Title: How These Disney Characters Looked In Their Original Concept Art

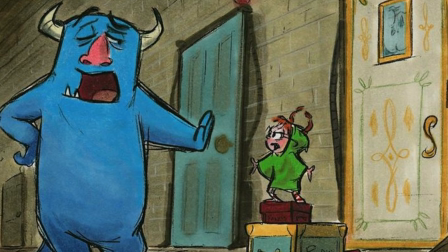[4:09]
In this concept art, Sully is still blue, but between the red nose and lack of fur, he looks a lot less cuddly.
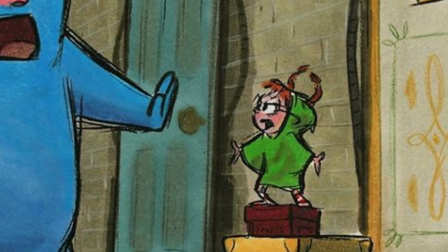[4:15]
Boo's initial concept was even more different. She looks to be several years older than she was in the final film.
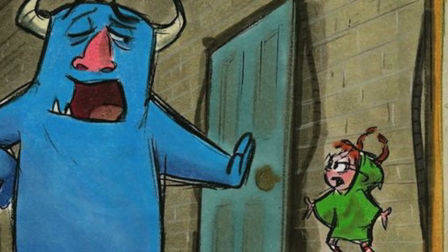[4:21]
She's wearing glasses, and she and Sully look to be having some kind of argument as they stand by her door.
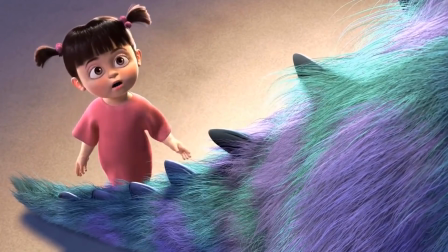[4:26]
Based on this, it looks like Boo and Sully's parting might have originally been envisioned as contentious.
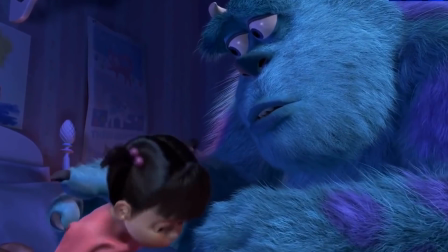[4:31]
We definitely prefer the touching scene we got, where Sully takes an unsuspecting Boo back to her room and then sadly parts ways with her.
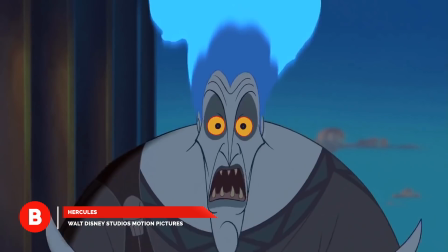[4:40]
Get a load of this handsome devil! The Hades we know from Hercules is a sarcastic, scornful guy with flaming blue hair and the voice of James Woods.
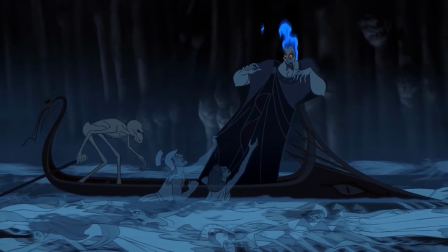[4:49]
Yet Hades didn't just go through several concepts, he also went through several voice actors.
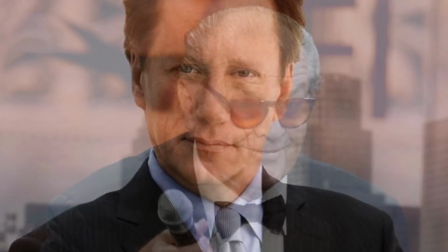[4:54]
And before James Woods came on board, Jack Nicholson was seriously considered for the role.
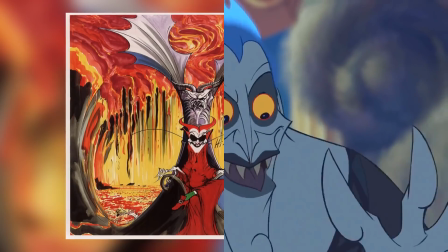[5:00]
This early design seems to have been created with Nicholson in mind. This is a more classic devil look complete with sunglasses and horns.
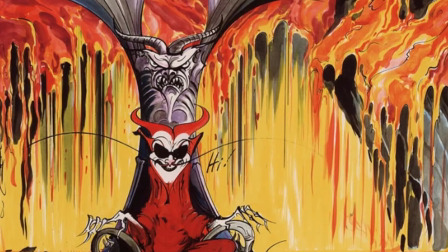[5:07]
However, the animator still managed to add some humorous twists to the character's look with green socks and dapper red heels. This red devil would have been quite different from Woods' version. He looks like he would have been more cool and suave than put upon and funny.
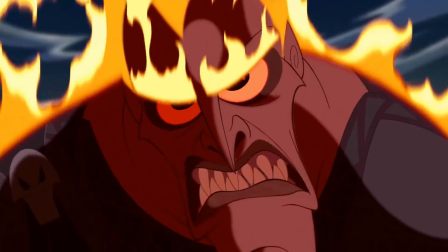[5:21]
This might have worked if Nicholson voiced the character. In the end, Woods created a classic Disney villain that was perfect for the Hades that we eventually saw on screen.
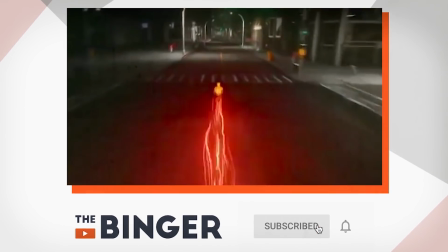[5:29]
If you don't already subscribe to The Binger, why not take a moment and do it right now? And don't forget to click on that bell to make sure you get notifications about new videos.
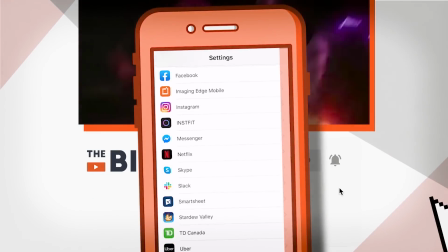[5:37]
After all, we all know how YouTube can be sometimes. Also, if you're watching this on mobile and you want to enable notifications, check out your YouTube settings.
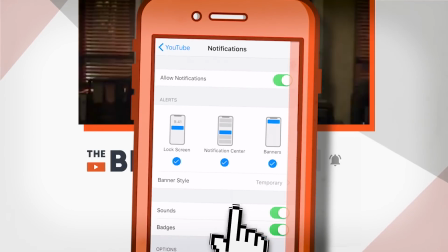[5:46]
Now, let's take a look at more Disney character concept art.
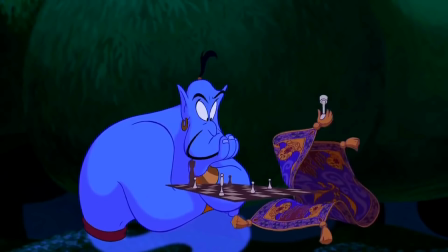[5:52]
We never had a friend like Aladdin's big blue genie, but that might have changed if the movie went with some of these early concepts.
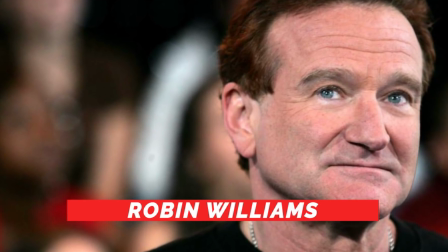[5:59]
While Robin Williams is famous for voicing the character in the 1992 film, Eric Goldberg was the one responsible for his design.
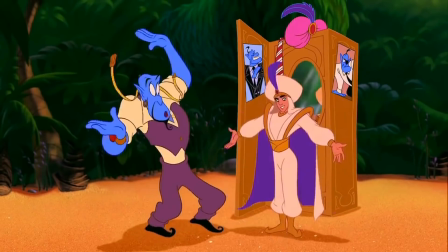[6:06]
And Goldberg went through quite a few iterations before settling on the final product.
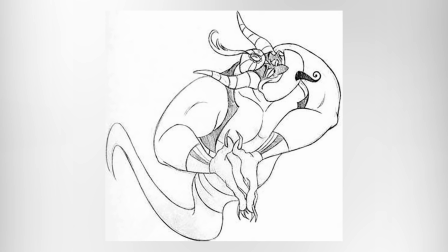[6:11]
This first design shows an odd concoction of parts that doesn't make a lot of sense together.
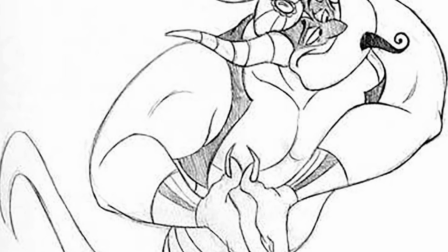[6:16]
While the turban fits in the movie's city of Agrabah, this genie's horns and pointy nails make him look a lot more intimidating.
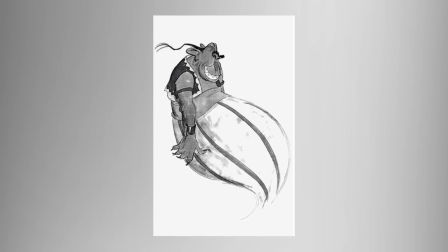[6:22]
It just doesn't seem to work for the happy-go-lucky wish-granting being that we know. Then there's this second concept, where he's rounder, but mostly because he's developed quite a beer belly.
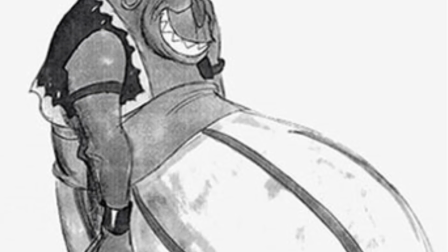[6:31]
In fact, the genie's upper body and head look shrunken in comparison to his oversized midsection.
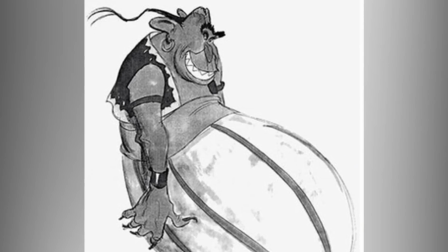[6:36]
Plus, the prominent teeth make him look like he's leering in a way that's downright uncomfortable.
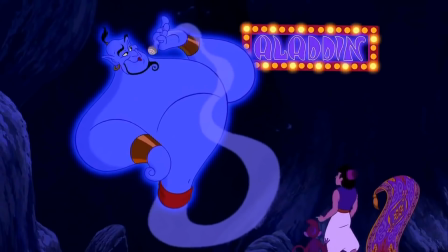[6:41]
It's hard to imagine this genie throwing out gag after gag at a mile a minute like the blue guy that we love did.
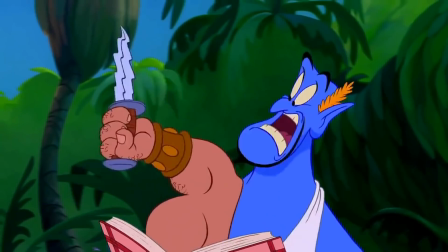[6:47]
We don't know about you, but we're glad these designs didn't make it into the movie.
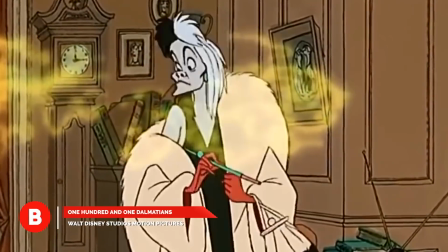[6:55]
Cruella de Vil from 1961's 101 Dalmatians is one of the most iconic Disney villains out there.
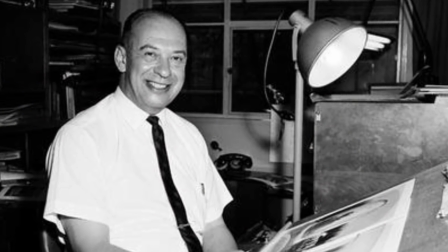[7:01]
She was designed by Disney legend Mark Davis.
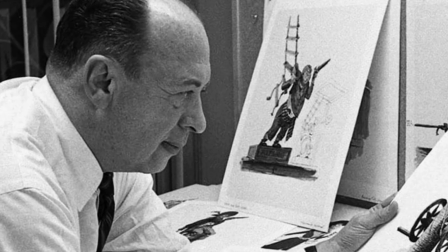[7:04]
Davis was the enormously talented creative mind behind characters like Sleeping Beauty's Maleficent and Peter Pan's Tinkerbell.
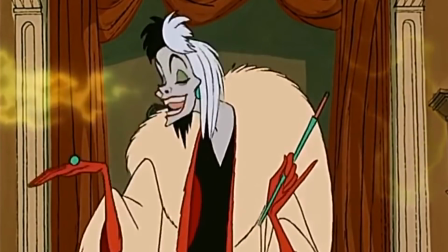[7:10]
Each of his designs is remarkably impressive, and Miss de Vil is no exception.
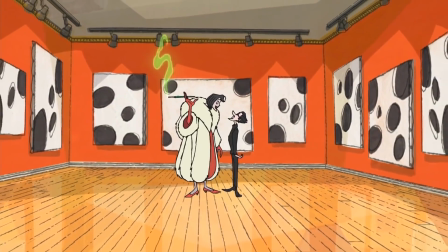[7:15]
The fur coat coveting character who decides Dalmatian fur is the very height of fashion isn't magical or otherworldly.
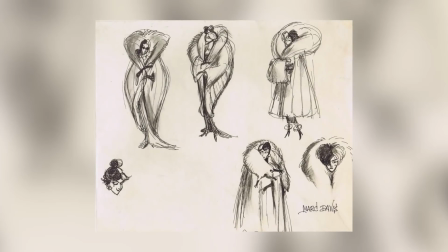[7:21]
She's a human being, just an incredibly cruel and twisted one. And from Davis's first sketches, you can see the character start to come to life.
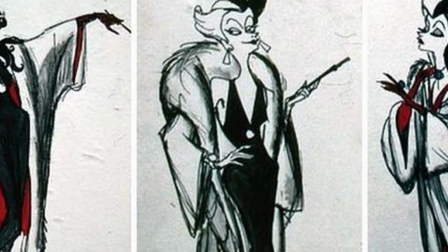[7:29]
While Cruella went through a series of iterations, the basics seem to have been there from the get-go.
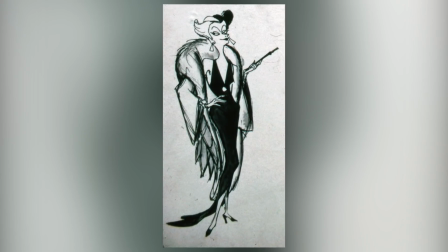[7:34]
In each concept, you can see the character is a haughty fashionista who favors an ostentatious lifestyle.
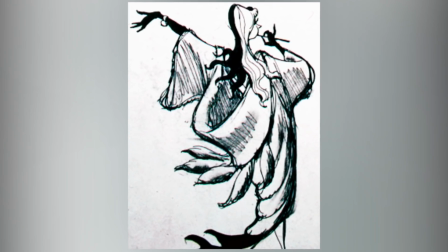[7:40]
Her slinky looks are both attractive and repellent. She's sort of like a glitzed-up praying mantis.
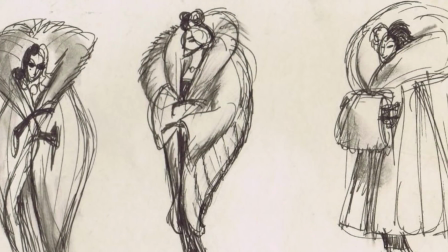[7:46]
In these early designs, Cruella was envisioned as more of a contemporary of Roger and Anita.
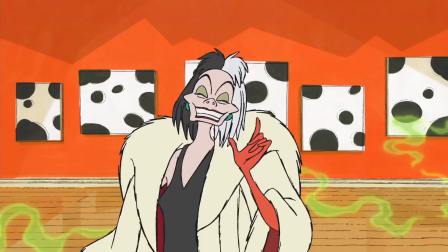[7:50]
In the final version, she was older than the couple. It's a trait that gives her more authority over the pair and perhaps made her feel more entitled to their precious puppies.
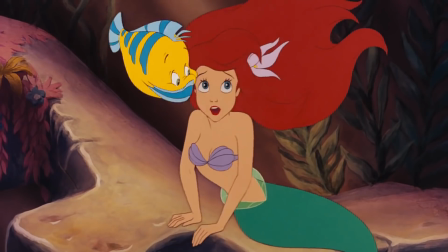[8:03]
While Disney never entirely stopped making animated movies, 1989's The Little Mermaid was the film that returned it to its former glory.
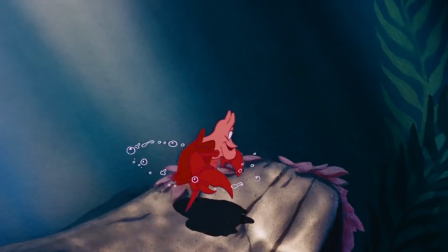[8:10]
And part of the movie's appeal was its perfectly drawn characters. One of those characters was King Triton, father to Ariel.
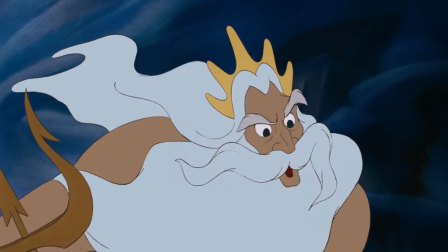[8:18]
While Ariel just wanted to be part of the human world, Triton despised the land dwellers and was determined to make his daughter feel the same.
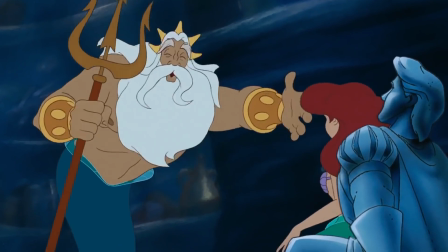[8:25]
Unfortunately, the king only succeeded in driving Ariel to make a terrible mistake, a mistake he ultimately stepped in to take her penalty for.
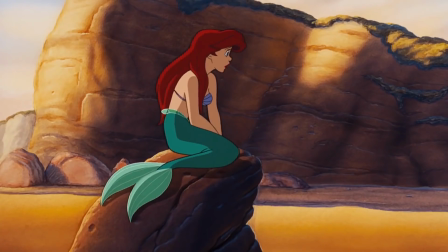[8:33]
Yet, it might have been hard to see Triton as a protective father with a noble demeanor if the filmmakers went with his original design.
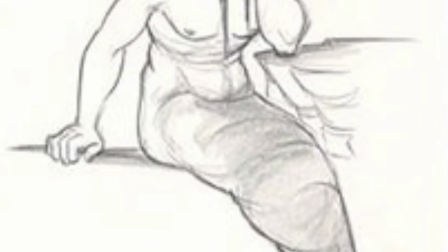[8:39]
This concept art for King Triton is odd to say the least. Bald with a Fu Manchu mustache, this version of Triton doesn't make for a convincing father figure.
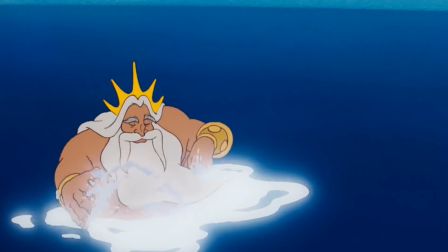[8:48]
He looks more skeptical than full of fatherly concern. Luckily, the animators realized the character should lose the odd stylization and be aged up.
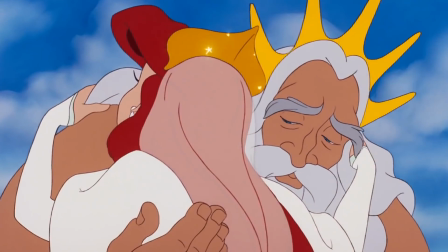[8:56]
This made his clashes with his youngest daughter, as well as his devotion to her, much more realistic.
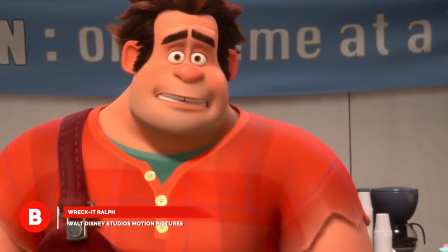[9:04]
Wreck-It Ralph tells the endearing tale of a video game villain who decides he wants to become a hero.
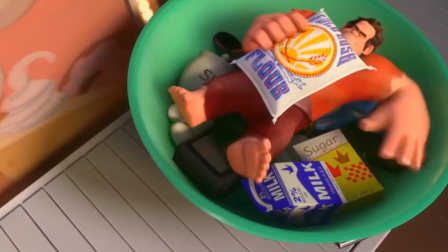[9:09]
Yet that journey would have been much more difficult if either of these initial character designs made it into the final film.
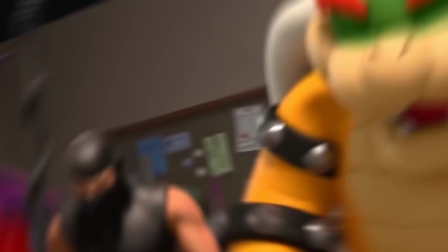[9:15]
It's easy to understand where the filmmakers were coming from, though. Bad guys in early arcade video games were often oversized monstrous animals,
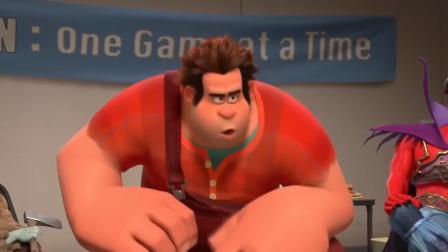[9:22]
like Bowser or Donkey Kong, so it makes sense that the character of Ralph might look that way too.
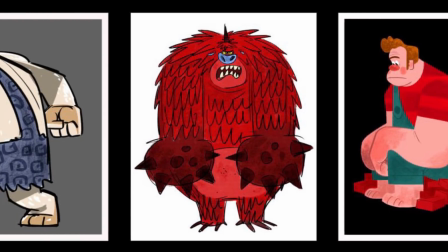[9:27]
However, these early versions of the character look less like the protagonist of a movie and more like extras from Monsters, Inc.
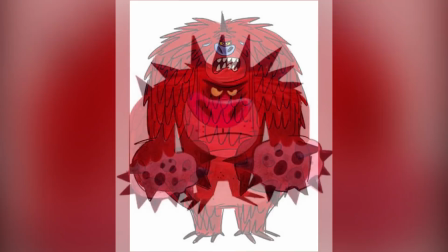[9:34]
This red monster in particular looks positively terrifying. And with its spiked club hands, it would be difficult to prove itself as a hero.
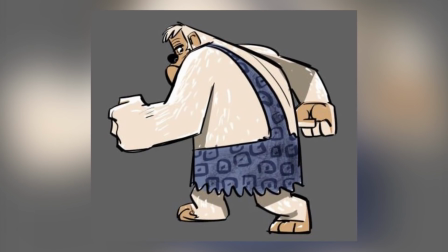[9:41]
The white monster has some elements that make him more like Ralph from the movie.
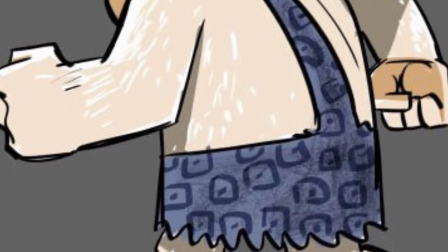[9:44]
He's wearing overalls, and although his oversized fists are intimidating, at least he can use them for something other than smashing.
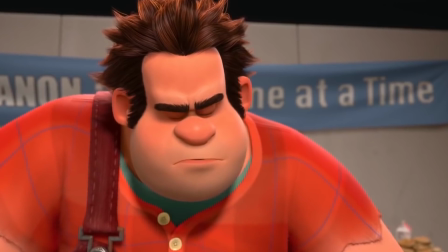[9:51]
Ultimately, though, making the character human helped the audience identify with this underdog even more.
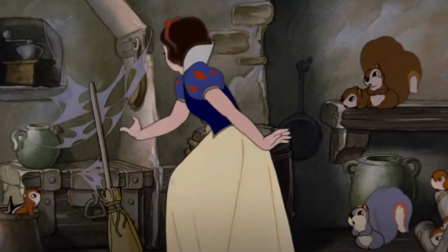[10:01]
If you're looking for terrifying early concept art, look no further than this original design for Snow White.
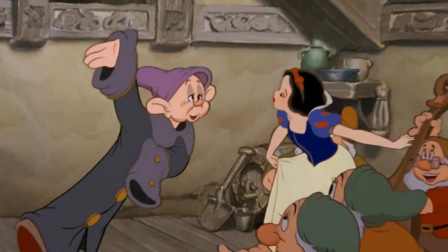[10:06]
Snow White and the Seven Dwarfs was Disney's very first feature-length animated film.
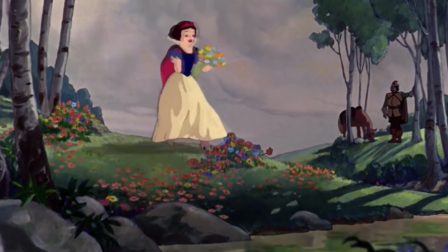[10:11]
Yet we'd wager if the filmmakers had gone with this design for its leading lady, the film might not have been such a success.
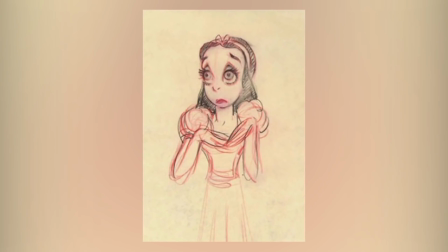[10:17]
The design gives Snow White seriously oversized eyes that throw the rest of her face completely out of proportion.
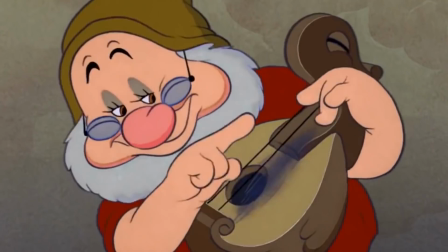[10:23]
This makes her look more disconcerting than the fairest of them all. Walt Disney and his team fared better with their initial concept for the dwarfs.
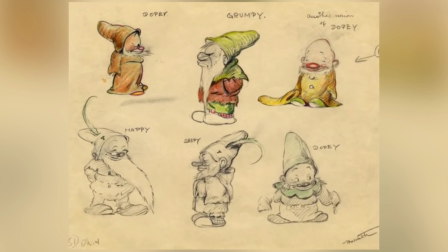[10:30]
While they look more like garden gnomes than the characters as we know them, they aren't nearly as unsettling as the original sketch for Snow White.
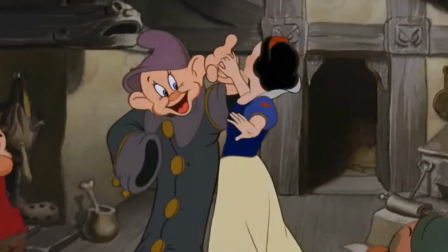[10:37]
In the end, the characters were all given more realistic features.
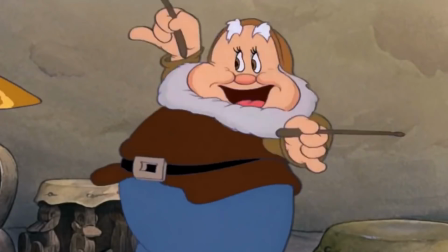[10:41]
Snow White's face has more true-to-life proportions, and the dwarves are drawn to be a little less blocky and a bit taller.
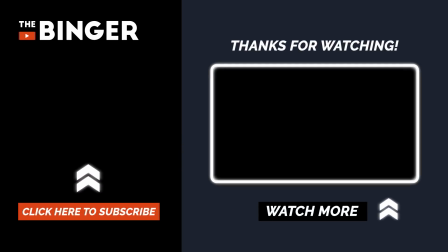[10:47]
Imagine how it might have changed the movies these characters star in if they looked like they did in their original concept art. Which of these characters' original looks surprised you the most? Were there any you liked better than the final character designs seen in the films? Share your thoughts with us in the comments below. And don't forget to like this video and subscribe to The Binger for more fun and insightful pop culture content.
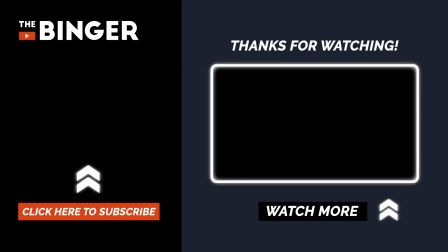[11:07]
As always, thanks for watching.